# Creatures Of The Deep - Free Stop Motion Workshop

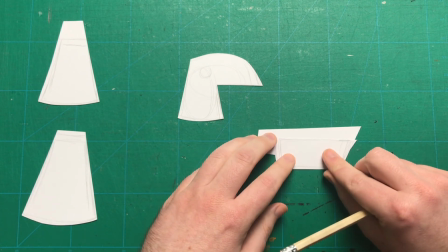7:51 Now I'm going to use some scrap card to draw the teeth with.
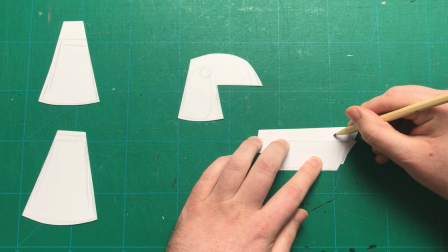7:55 It's important to leave a little bit of room at the bottom because this is going to stick behind the jaw piece.
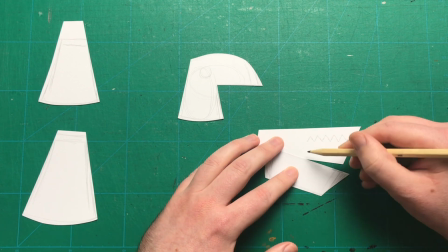8:01 So I'm just going to draw a few jagged teeth join them up together and then I'm going to kind of dry out the lines for where
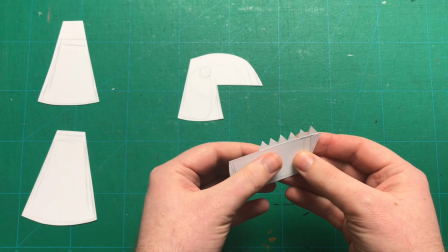8:07 I'll cut out and you want to hide this behind it so there it is cut out and you can see when I hold it fits neatly behind
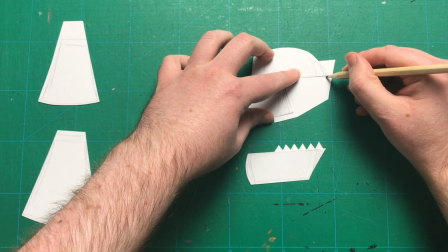8:14 it I'm going to do the same with the top half I draw a little guide for where the mouth kind of ends because you don't want
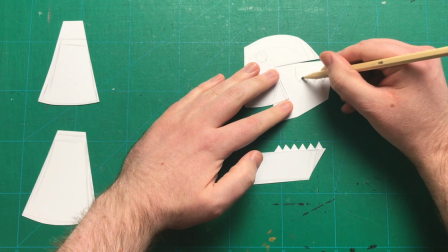8:21 the teeth support behind sticking out so it's nice to have a little rough guide so you know where to hide it behind and again I cut that
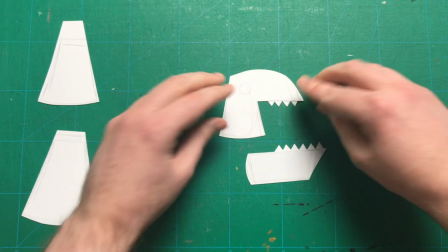8:28 out and I'll hold it behind it just to show and I'll glue that on later. Now we move on to the fins.
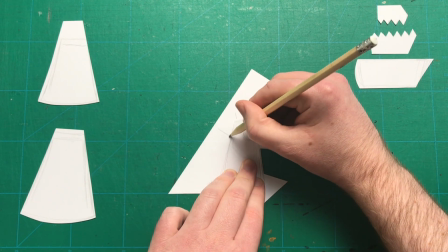8:35 Because it's a sea creature I wanted to give it that kind of webbed Loch Ness kind of look.
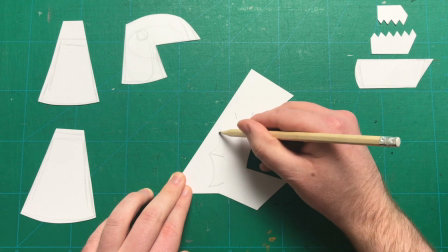8:40 So I'm going to draw out the spikes first and then join them together using kind of curves and again these are just rough guides so I'm doing
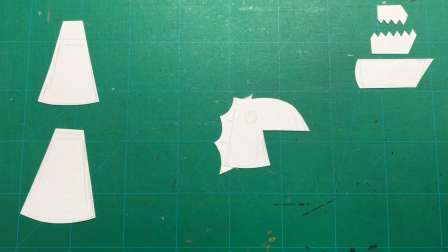8:47 them lightly and I will cut it out and see does it fit by holding the head over it and I'll do the same for the other
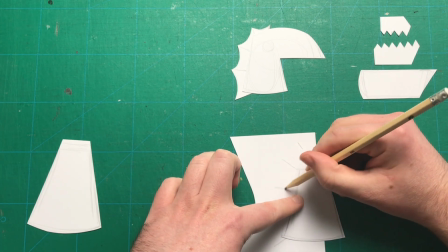8:55 two sections the middle and the end. Again I'm just drawing out long spikes,
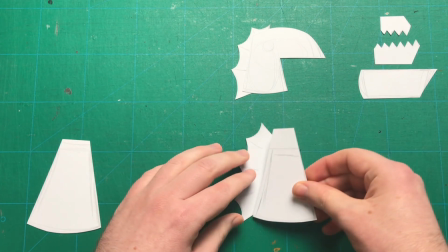8:59 joining them together with curves and I cut out a little bit more than I need because I need it to stick behind the main body of the sea creature.
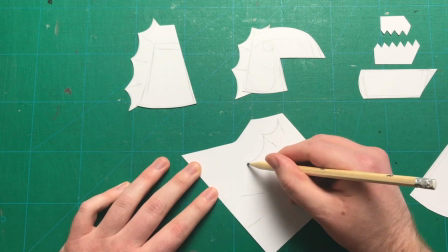9:09 So again just drawing out those spikes. Now if you wanted to do more curves you could or less it's completely up to you.
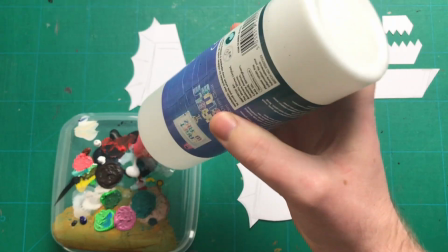9:15 That's just the style I've gone with. So next we move on to our PVA glue. Now I like to use as little as possible.
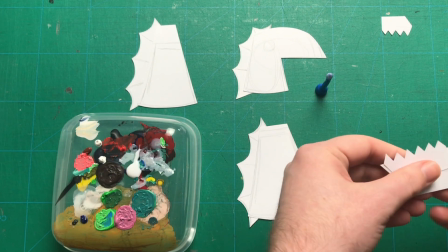9:22 If you use too much it's going to warp the card. So I place the teeth down first, line up the mouth on top, and then press firmly together.
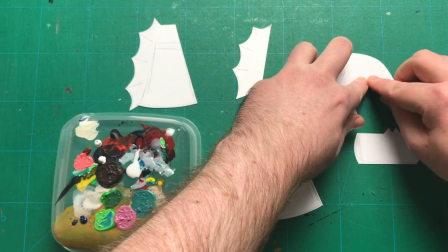9:29 And I'm going to do the same with the top half as well. If you want to leave these under a book for a little bit, just to make sure they stick completely, that's fine too.
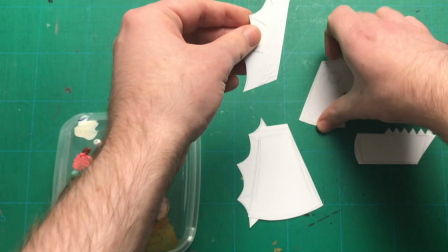9:37 Then we move on to the water fins. Again, using a very minimal amount of glue, I put that down first and place the head on top of it.
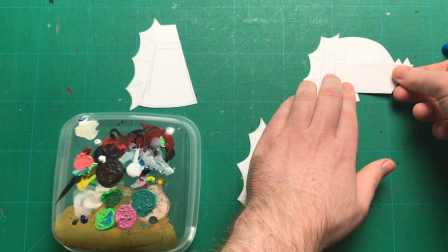9:45 And just press firmly along the edges to make sure it's properly stuck down. And here we get a little preview of the jaw movement.
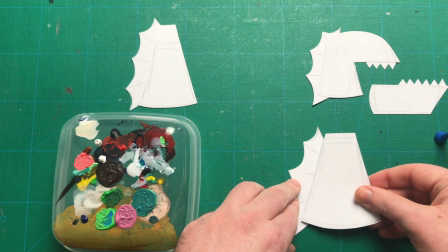9:53 So I'm going to place that aside and do the rest of my water fins. Again, place that down, put the body on top of it, and press firmly just to make sure it's stuck.
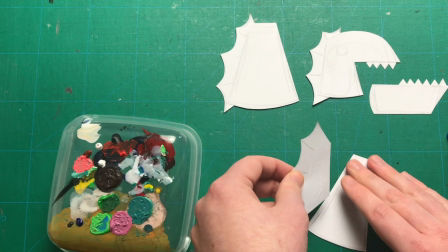10:02 Now if you don't have PVA glue, you could use Blu-Tac here as well. I find Pritt Stick doesn't work as well, it doesn't keep them stuck.
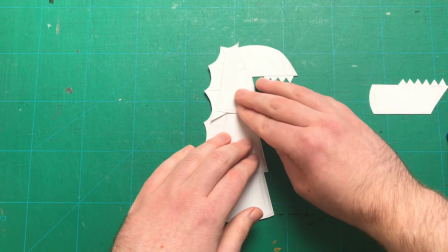10:09 But PVA glue would be best, but Blu-Tac is a good backup if you need it. And now I'll just line these up to look at the finished product.
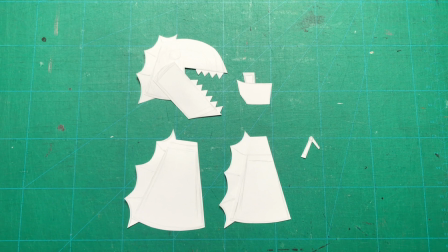10:17 And then I've just really quickly cut out the boat and the back support for the fishing trawler.
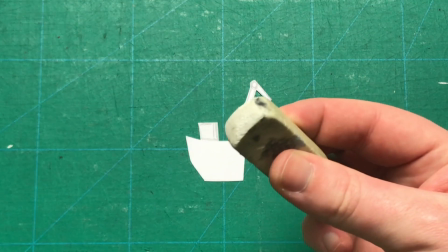10:22 I actually found it was a little too big when I drew it first, so I trimmed it down a little bit more. And then comes the erasing of the guidelines.
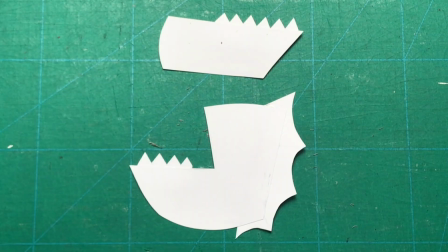10:30 So you just want to go along and get rid of any pencil marks that you're not going to need, because you're going to want to paint or colour it, and these are just going to get in the way.
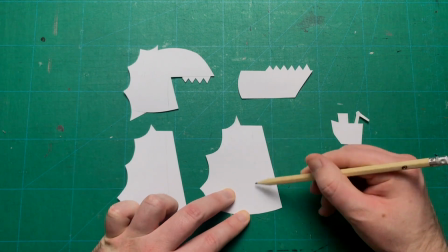10:38 Then finally, I draw out the mark for the belly. So this is going to be a slightly lighter shade than the creature, just to give the impression that it's a 3D object.
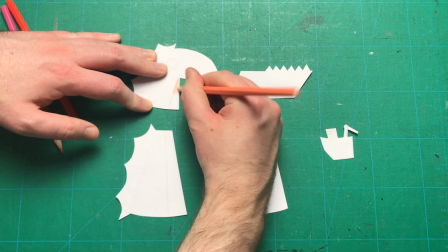10:48 Now if you have a really thin card like I do, I'm going to use colouring pencils on this particular one.
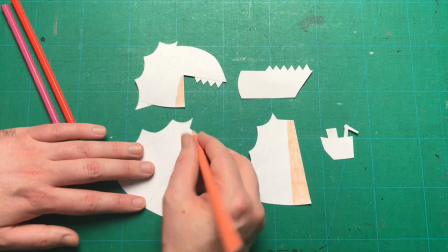10:53 If you use paint on a really thin card, it's just going to warp it and bend it and it's hard to animate with.
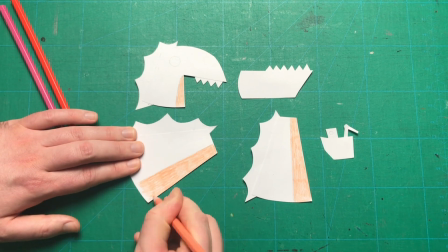10:59 So if you have a thicker card and you like to use paint,
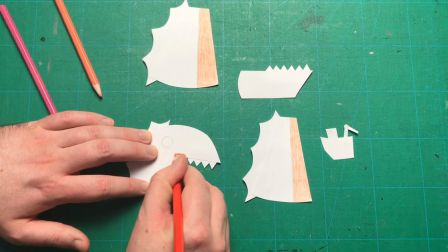11:02 I do prefer using paint, it gives it kind of a nice smoother finish, but you can see the colouring pencils work well too.
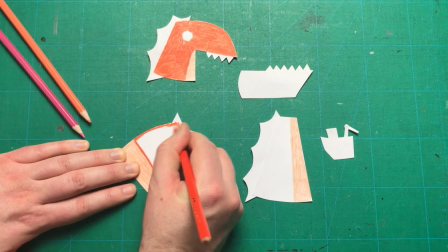11:09 It gives it a kind of a nicely different texture. And whatever colour you decide to paint your sea creature or colour it in,
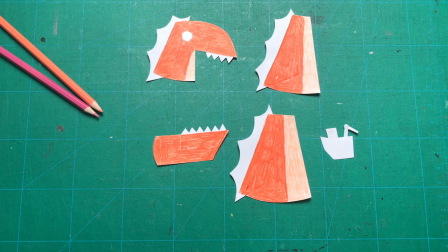11:15 just make sure you have two different shades one light for the belly and a kind of a darker shade
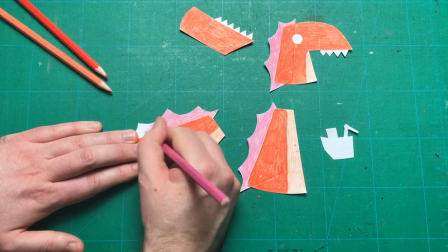11:20 for the actual body and then I'm just going to go with a light pink for the fins again you could
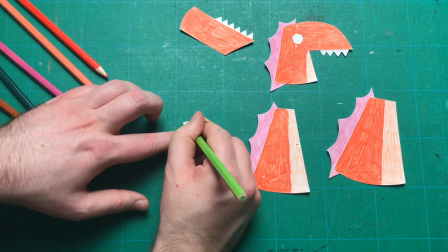11:25 have chosen any color here blue could have worked yellow even perhaps so I'll leave that completely up to you and then
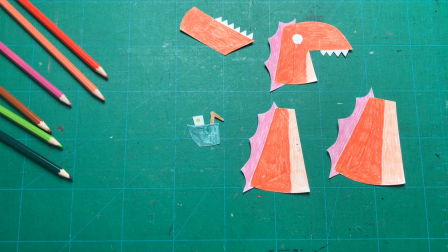11:32 the fishing boat just to make it stand out a bit I've gone with kind of a dark green and a light green for the window and here you can see the two
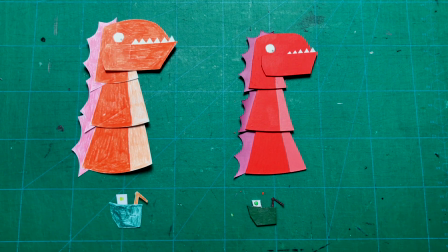11:39 comparisons now in comparison the paint does give you a better finish but that's only because I had thicker card available. If you only have thin card like the one on the left I would recommend sticking to colouring pencils or markers.
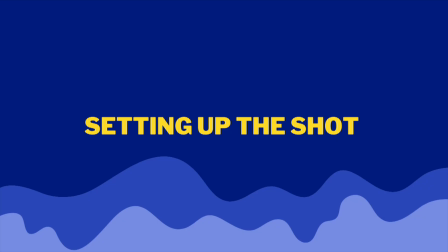11:52 Let's take a look at setting up the shot.